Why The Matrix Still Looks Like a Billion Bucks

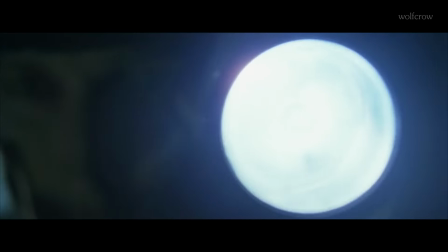0:00 In 1999, when people thought they had seen it all in CGI, a film called The Matrix arrived.
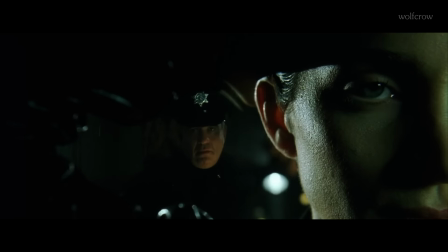0:06 Right in the very first scene, before you barely settle down in your seat, Trinity jumps and freezes mid-air, and the camera spins around her.
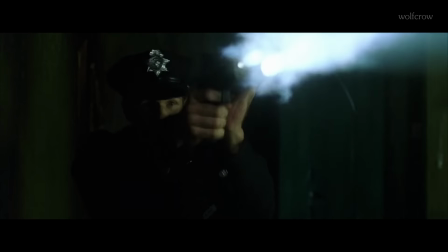0:13 The moment was jaw-droppingly cool, and I'll never forget it. Over 20 years later, The Matrix still looks like $1 billion.
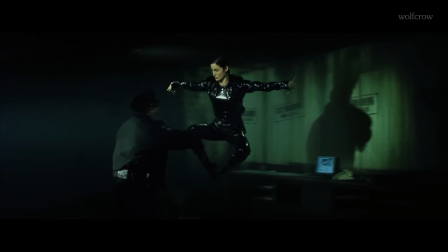0:20 Believe it or not, this Trinity shot wasn't done with CGI alone.
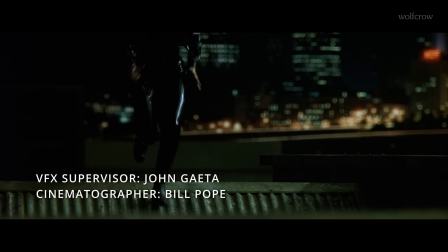0:24 Before they got it right, visual effects supervisor John Gaeta and cinematographer Bill Pope tried old-school methods like gimbals and dollies to pull off the effect.
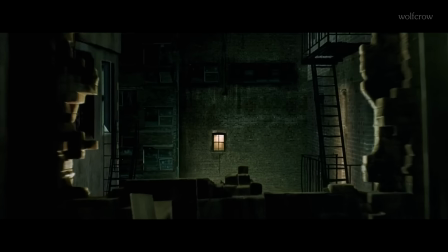0:32 They built a camera dolly that could move around the action super fast, but it kept breaking.
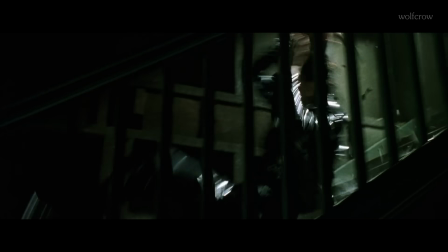0:37 They finally settled on using over 100 still cameras, each firing a split second apart.
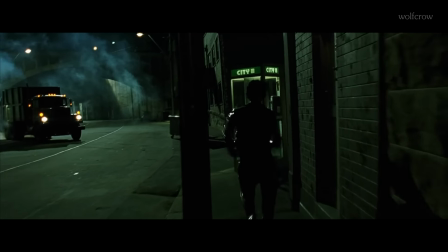0:43 When played back at 24 frames per second, it worked like a flip book. The shots were blended together using visual effects.
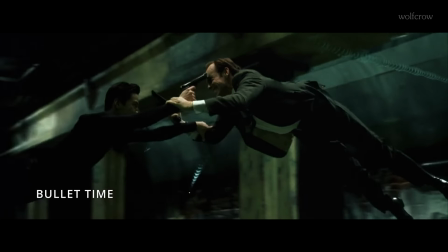0:49 This effect is called bullet time and will always be synonymous with The Matrix.
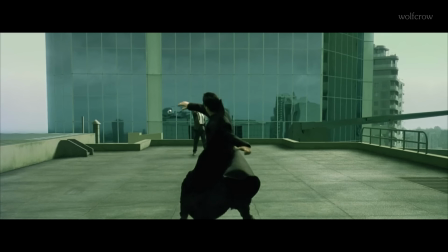0:54 Though bullet time has been copied a lot since, The Matrix was the first movie to do it right.
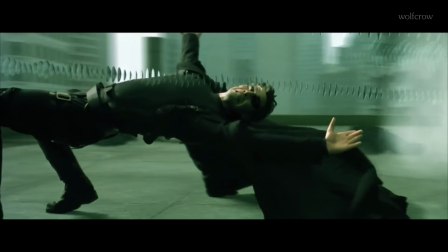0:59 It wasn't just there to look cool, it fit the story. Even today, when you rewatch the film, the effect still holds up.
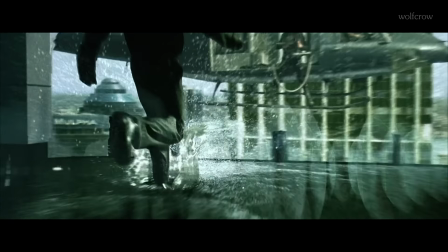1:05 The bullet time sequences feel like a natural part of the Matrix world, not just a gimmick.
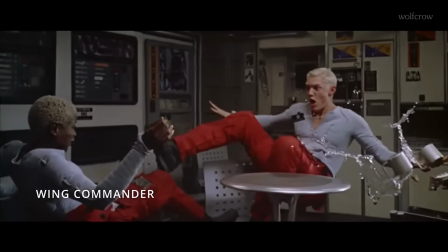1:10 I can't say the same thing about other films that have used bullet time. Now let's shift to the color palette.
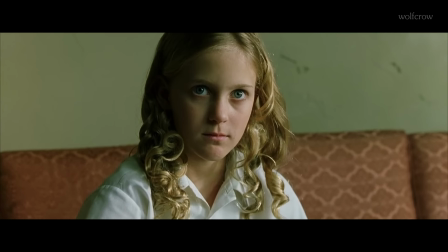1:15 You know it immediately, the green tint that tells you you're in the Matrix. This wasn't subtle even in 1999.
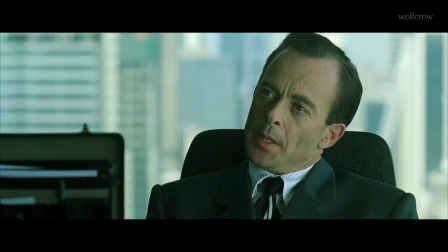1:22 The green color gave the Matrix an artificial, almost sickly look. Why green?
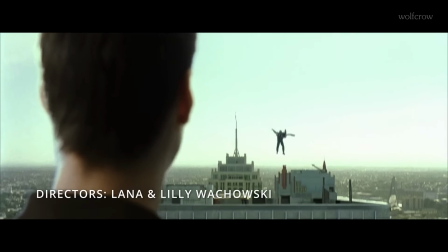1:27 The Wachowskis wanted the Matrix to feel unappealing, and they felt green was the most unappealing color.
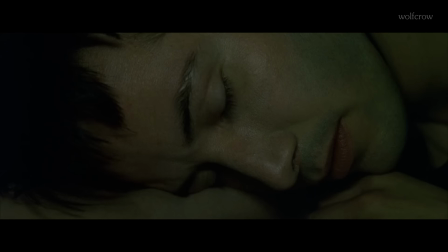1:32 Think back to the 90s when CRT monitors had that green glow. Not every DOS prompt was green, but it made sense for the Matrix.
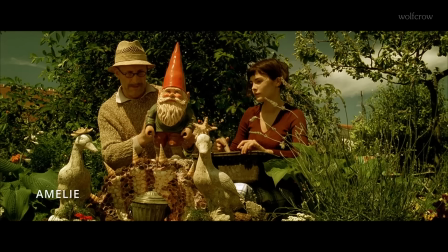1:39 Like bullet time, the color added value to the story. There have been other films with green palettes, but none can justify it as The Matrix can.
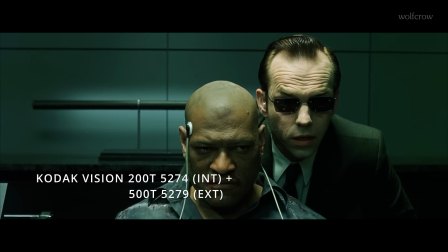1:48 This kind of green was not easy to achieve. The Matrix was shot on Kodak Vision film stock with Panavision Primo lenses.
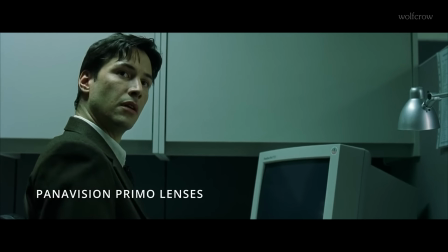1:54 This was before the digital cinema era, which makes the color choices even more impressive.
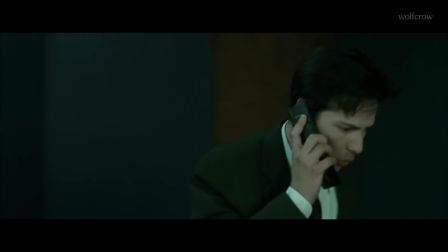1:59 Most of the color work was done during production design.
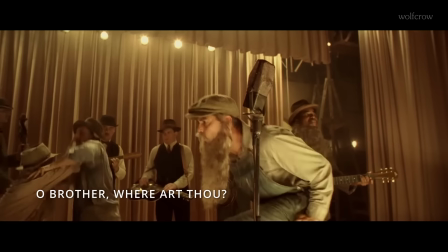2:02 This was before the time of digital intermediates, like the full color grading used in Oh Brother, Where Art Thou a year later.
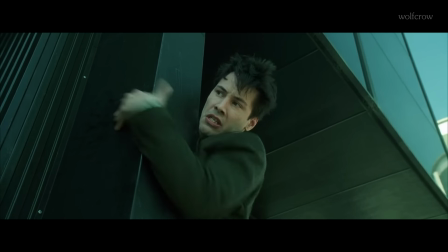2:09 The Matrix is a great example of a film getting the color right on set.
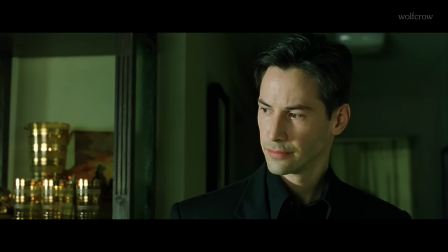2:13 If the walls had to be green, it was painted green.
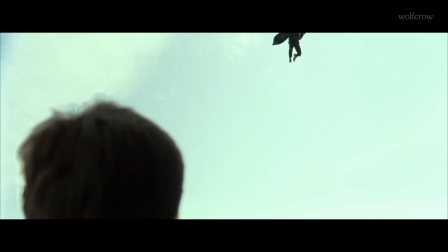2:16 The filmmakers took great pains to eliminate as much blue as possible from the Matrix scenes, and that's because blue was used to represent the real world.
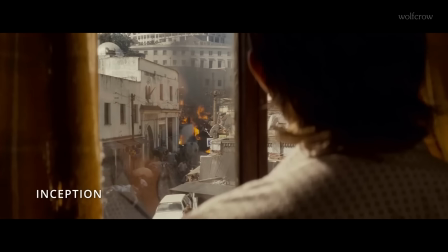2:25 It helped guide us through the complex story, much like how Christopher Nolan used different color tones to distinguish dream levels in Inception.
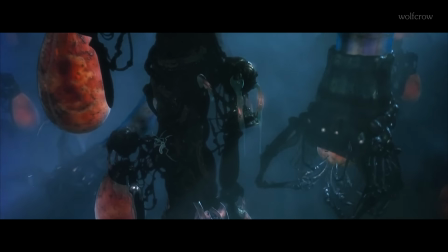2:32 They made everything in the real world look run down and deteriorated.
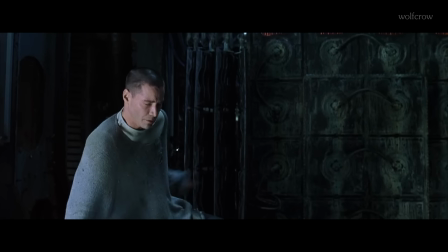2:36 Unlike the sanitized spaceships you see in sci-fi films, the Nebuchadnezzar looks like a well-used trash can with wires hanging out.
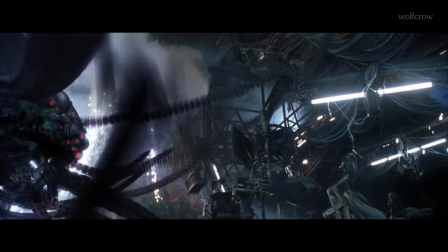2:43 They took the trouble to wet down the surfaces to get gleaming highlights on the ship. The cinematography of The Matrix is truly underappreciated.
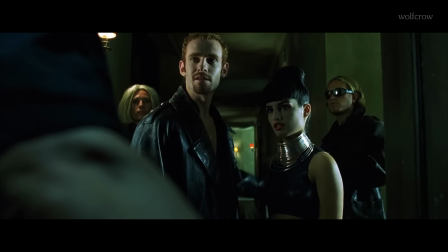2:51 The typical T-stop for the film was T2.8 and T4.
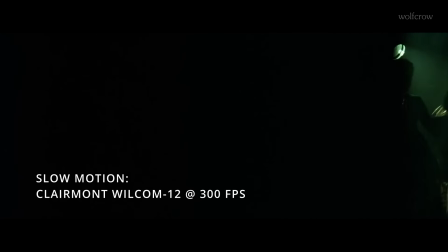2:54 However, there are tons of slow motion sequences that were shot at about 300 frames per second with a special Claremont Wilcom 12 camera.
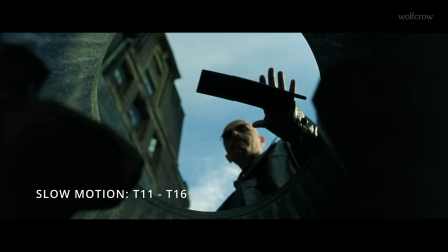3:02 These shots had to be lit to an insane T11, sometimes T16, and they had to do that at the flip of a switch, so to speak.
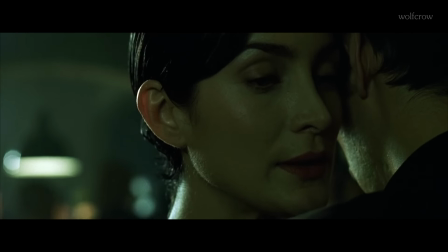3:09 To save money in lighting, they used 1,000 PAR cans to light these scenes.
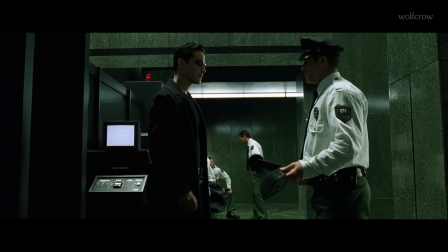3:14 The main lighting was often soft to stay away from the wide-angle lenses the Wachowskis preferred to use.
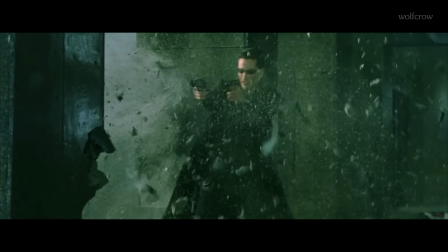3:19 There was very little fill light because Bill Pope loved his deep, rich blacks.
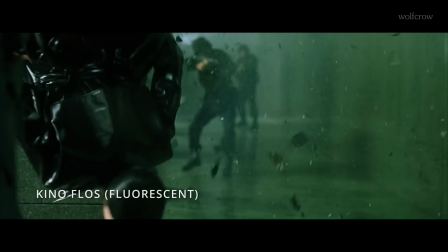3:24 Most of the film was shot with tungsten lighting, and there were a lot of Kino flows used throughout the film to get that digital look.
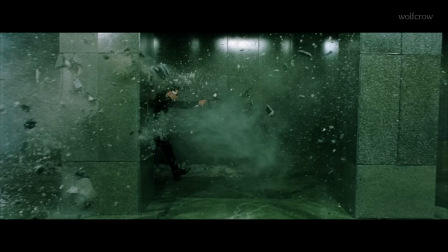3:30 They used green gels when necessary. I remember at the time the critics were not so enamored with the green look, but over time it has proven to be the right choice for the film.
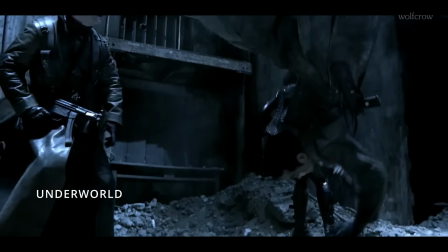3:39 Unfortunately, the success of The Matrix started a terrible trend of blue and green films, and it lasted for most of the decade later.
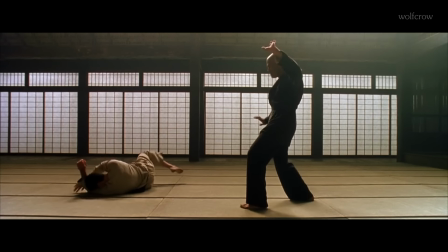3:46 The sound design of The Matrix is incredible. The sound of every punch and kick syncs perfectly with the rhythm of the music, adding energy to the fight scenes.
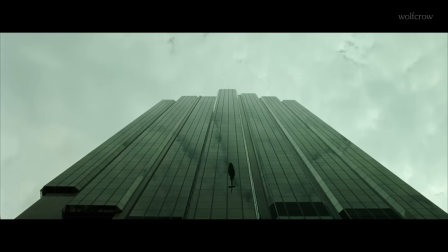3:54 One of the most iconic sound moments comes during the helicopter shootout scene.
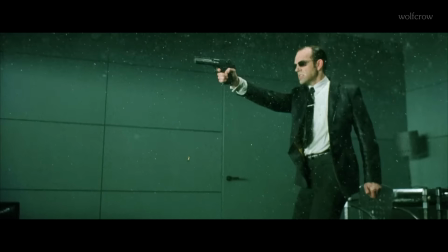3:58 The loud gunfire and the sound of shell casings hitting the floor makes the scene unforgettable.
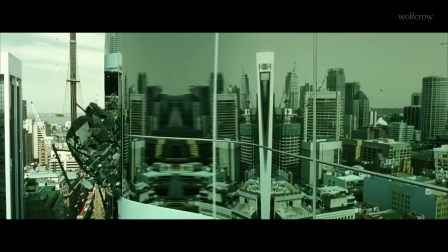4:04 Even without the visuals, the sound alone tells you something epic is happening.